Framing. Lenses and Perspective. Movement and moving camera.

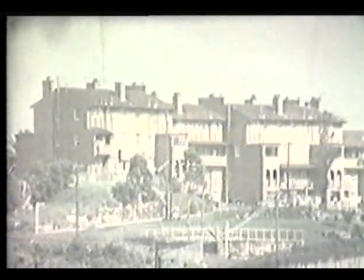8:45 Makes possible one of the most powerful elements of visual language, the reveal.
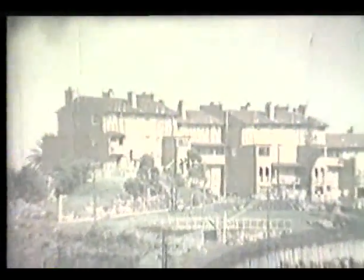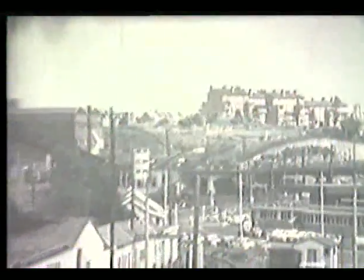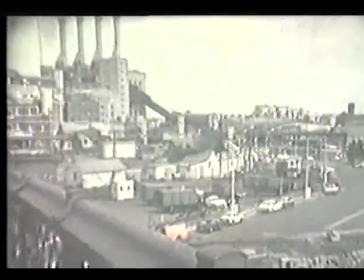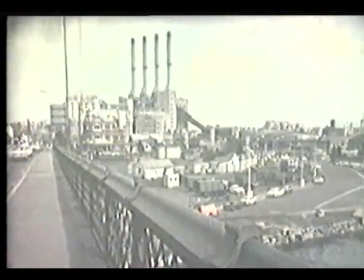9:06 The reveal need not be a zoom. It can be any of a number of devices.
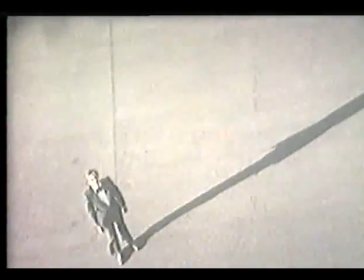9:10 It depends on the tension that is set up between what lies inside the frame and what lies outside it.
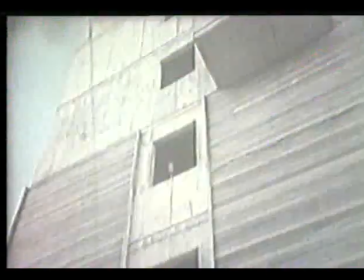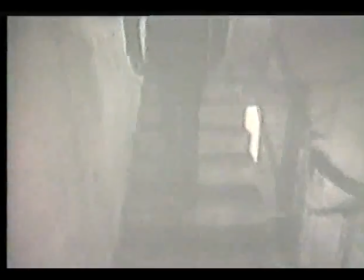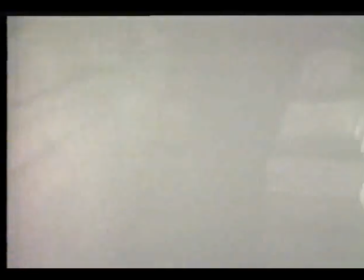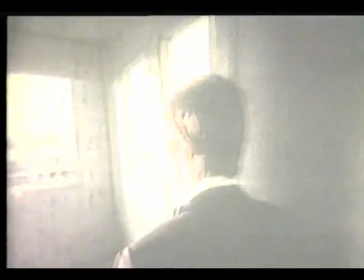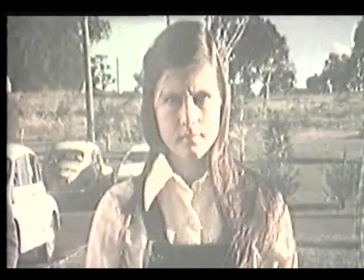9:40 We can also talk about framing in the third dimension. In this shot, Margaret is not moving, and the camera is getting closer to her.
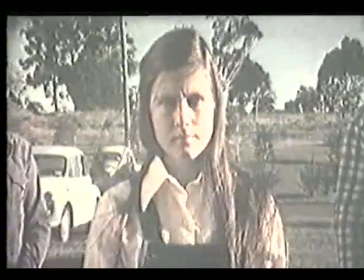9:50 What's happening?
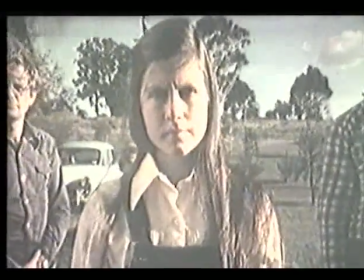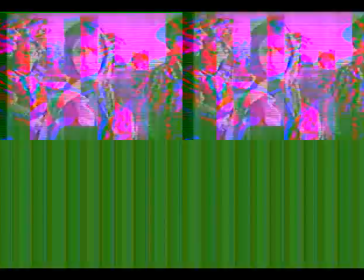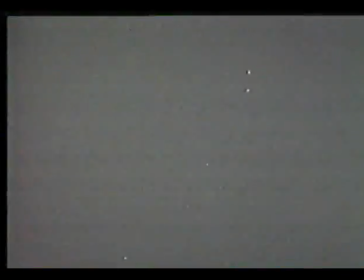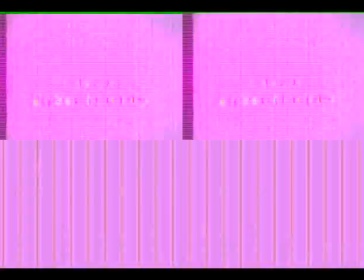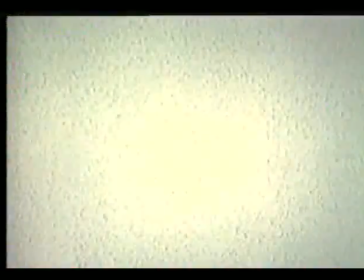10:15 Thank you.
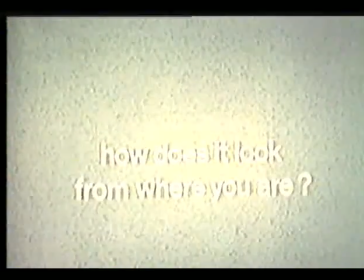modelling of the players and setting and the greatest audience involvement result when the camera is brought as close as possible to record the scene without distorting the images. In other words, move the camera in and use the widest lens you can. Now, fashions and theories change, and I'm not going to suggest that there are rules like this in books like this that must be followed. But what is important is that we learn how moving the camera and changing our point of view can alter what we photograph.
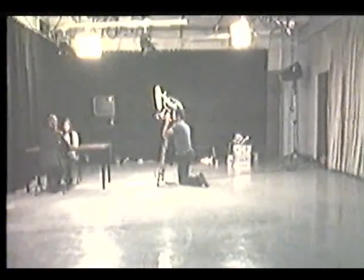10:58 Here, the camera operator is filming a shot of Tom and Margaret talking to each other across a table over on the left of your screen.
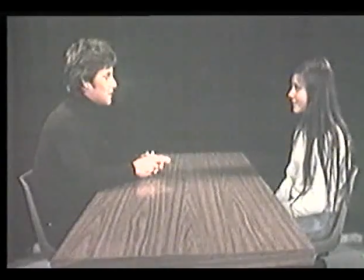11:07 This is his shot, a simple two-shot with the faces in profile. Now we want to see Tom's face, but still see both figures. The operator moves the camera to shoot over Margaret's shoulder.
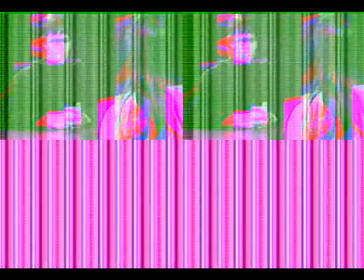11:21 Here's the shot, a mid-shot of Tom with Margaret filling the right-hand side of frame.
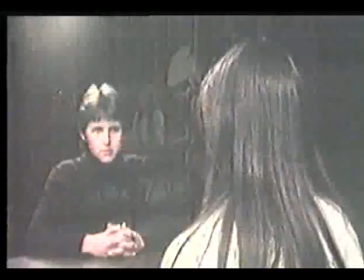11:28 He can get a similar shot when he moves closer. And yet now Tom seems much further away.
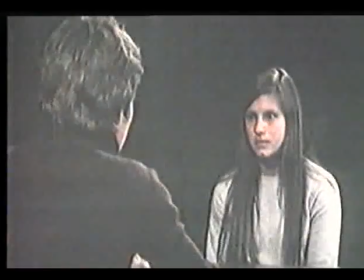11:36 The same thing with the matching shots of Margaret. Looking over Tom's shoulder, a mid-shot,
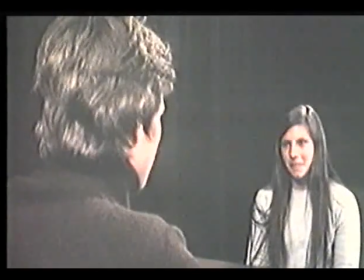11:43 and a similar shot with the camera closer to Tom, and she seems, paradoxically, much further away.
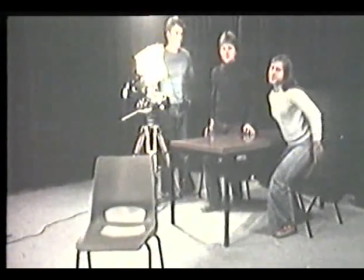11:51 One thing is clear. We can manipulate the appearance of distance between the two figures.
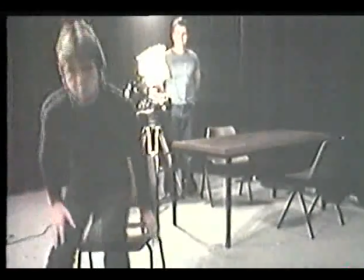11:57 We can alter the third dimension.
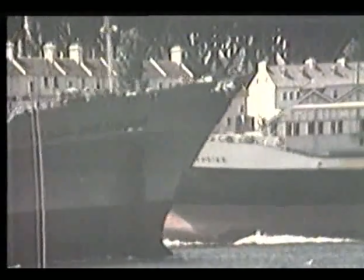A few days ago, I came here and took two photographs with this camera. First of all, I used a wide-angle lens, a 35mm lens with a short focal length. Then I changed to a 135mm lens, a much longer focal length with a much narrower angle of view, often loosely called a telephoto lens or misleadingly called a close-up lens. And I took two photographs of this scene. Now, we've done some blow-ups of those two shots and I want you to be able to compare them.
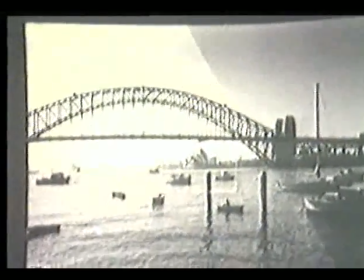12:41 First of all, the wide-angle shot. You can see almost all of the bridge,
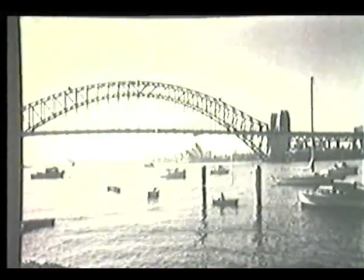12:47 and there's this expanse of water and the boats in the foreground to give the photograph a strong sense of depth.